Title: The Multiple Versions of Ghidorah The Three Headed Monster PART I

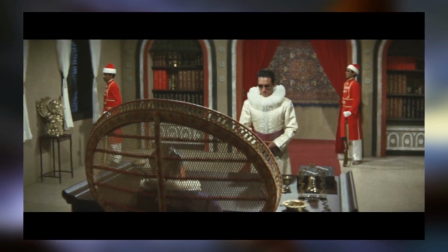(20:38)
The US cut fades into a crescendo track, building tension as the camera pushes in on Malnus, and he says, "The bomb is aboard the plane."
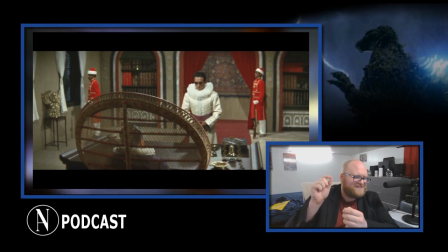(20:46)
Then a bass drum hits, and suddenly we're back to Ifukube's music.
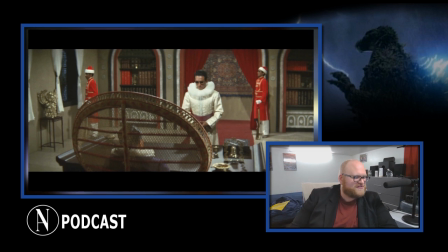(20:51)
That's what I'm talking about, ladies and gentlemen. Now, strings like this are common in this movie, and a lot of it comes from how Ifukube scores his movies.
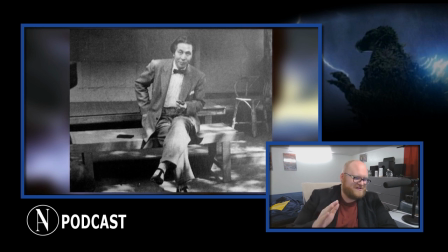(21:03)
Rarely did Ifukube actually compose his music to actually fit the montage of a scene, which is what composers usually do, by the way. Composers do this all the time.
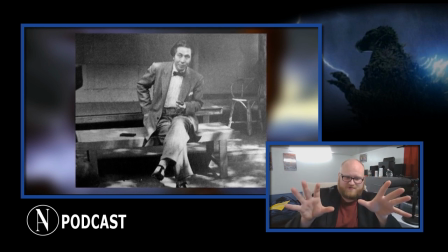(21:15)
They'll have the movie playing in front of them, and they'll compose their music to match cuts, and fades, and transitions, even sound effects.
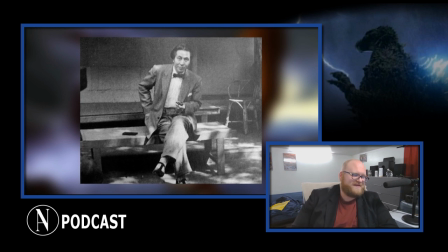(21:24)
But that's not what Ifukube did. Ifukube instead composed to underscore a given scene. And in many ways, it's similar to what John Carpenter did with his scores in the horror genre. They were always there to underscore the scene, not necessarily carry a scene.
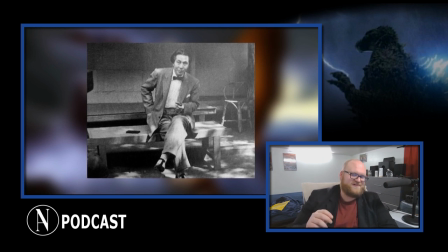(21:41)
And many of the times, the US editors added in their stock music simply to bridge one action to the next, as I mentioned above.
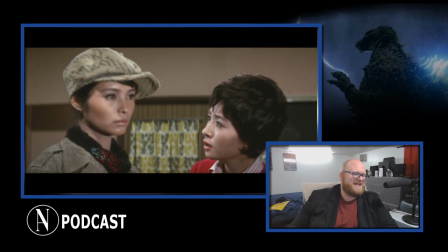(21:52)
My favorite example of this is Godzilla's first appearance. The music score I mentioned earlier starts when the princess says, "That ship mustn't sail."
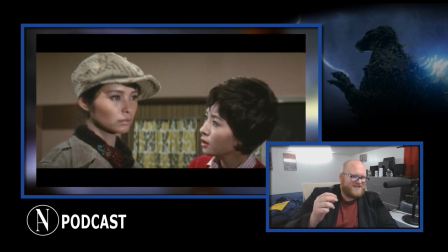(22:04)
Now, there's a foreboding, creeping, almost crescendo of music slowly creeping up, and as it cuts to the next scene.
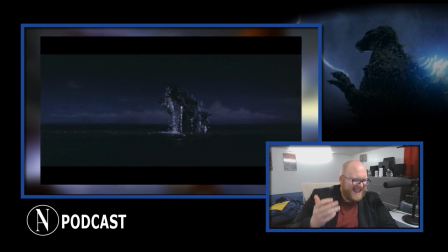(22:13)
And now that's foreboding. And I love that. I frickin' love that. It also makes the whales look like they're running away from Godzilla instead of being a bit of misdirection as presented in the Japanese version. Another example is when they are about to shock the princess. They're giving her shock treatment. This is a perfect case of Ifukube underscoring because there's no change in tone or mode as the montage intercuts between Rodan picking up Godzilla, the assassin setting the voltage to 3000, and Godzilla getting his famous dick drop.
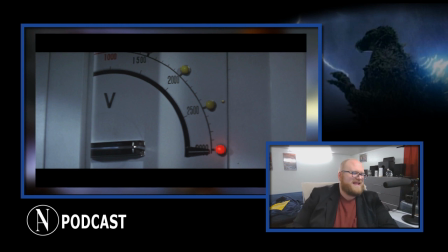(22:49)
The US cut fixes this and sort of meshes many different stock cues. My favorite being when it cuts from Shindo saying he set the voltage right, then immediately cuts to a shot saying 3000 volts. There is a bass drum hit there, and that adds tension to a scene.
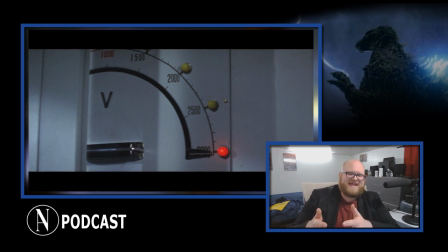(23:07)
The US editors added that bass drum hit, and it sort of punches us. They have no idea what's going on. It adds to the tension of the sequence. The result is the audience feeling more on the edge of their seat as a whole, because the music is sort of matching that sequence.
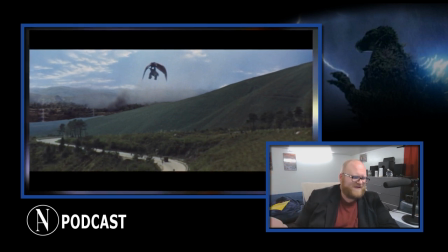(23:24)
However, to defend Ifukube's score, it's quite good. In fact, I love it being used in this specific scene in the Japanese version.
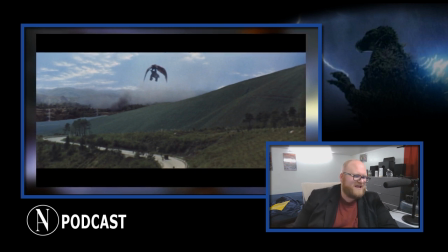(23:33)
It's just the editing wasn't mixed well. There's no increase in volume to match what is going on.
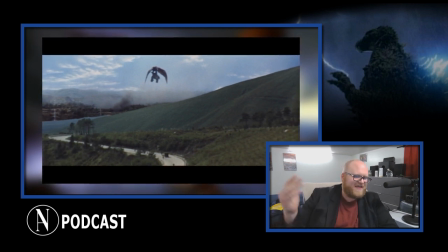(23:40)
It just sort of stays at the same low tone throughout the entire sequence. So a lot of that I actually pin on the Japanese editors and not so much Ifukube.
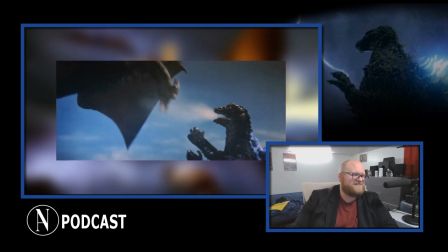(23:50)
Another great example is a bridge that connects Godzilla and Rodan fighting to the Diet building. This too can serve as a bit of a segue to what I'm actually going to tackle next.
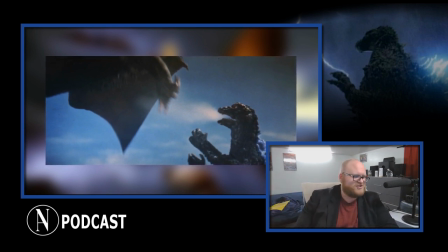(24:02)
Ifukube's music is replaced with stock music. They flat out just replaced the entire track. And it swells as Godzilla and Rodan continue their fight. The montage then fades to a shot of the Diet building as it crash zooms in. Now, I've noticed this a lot in Japanese movies.
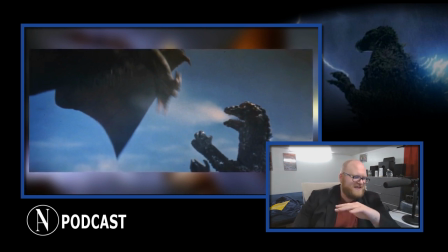(24:19)
It's not just their kaiju or their tokusatsu flicks, but Japanese films tend to edit scenes and just that. Each individual scene is their individual scene laid next to another individual scene. Okay, what the fuck does that mean? Try to explain that, Adam. So here in the West, we like to bridge scenes with sound, music, effects, something.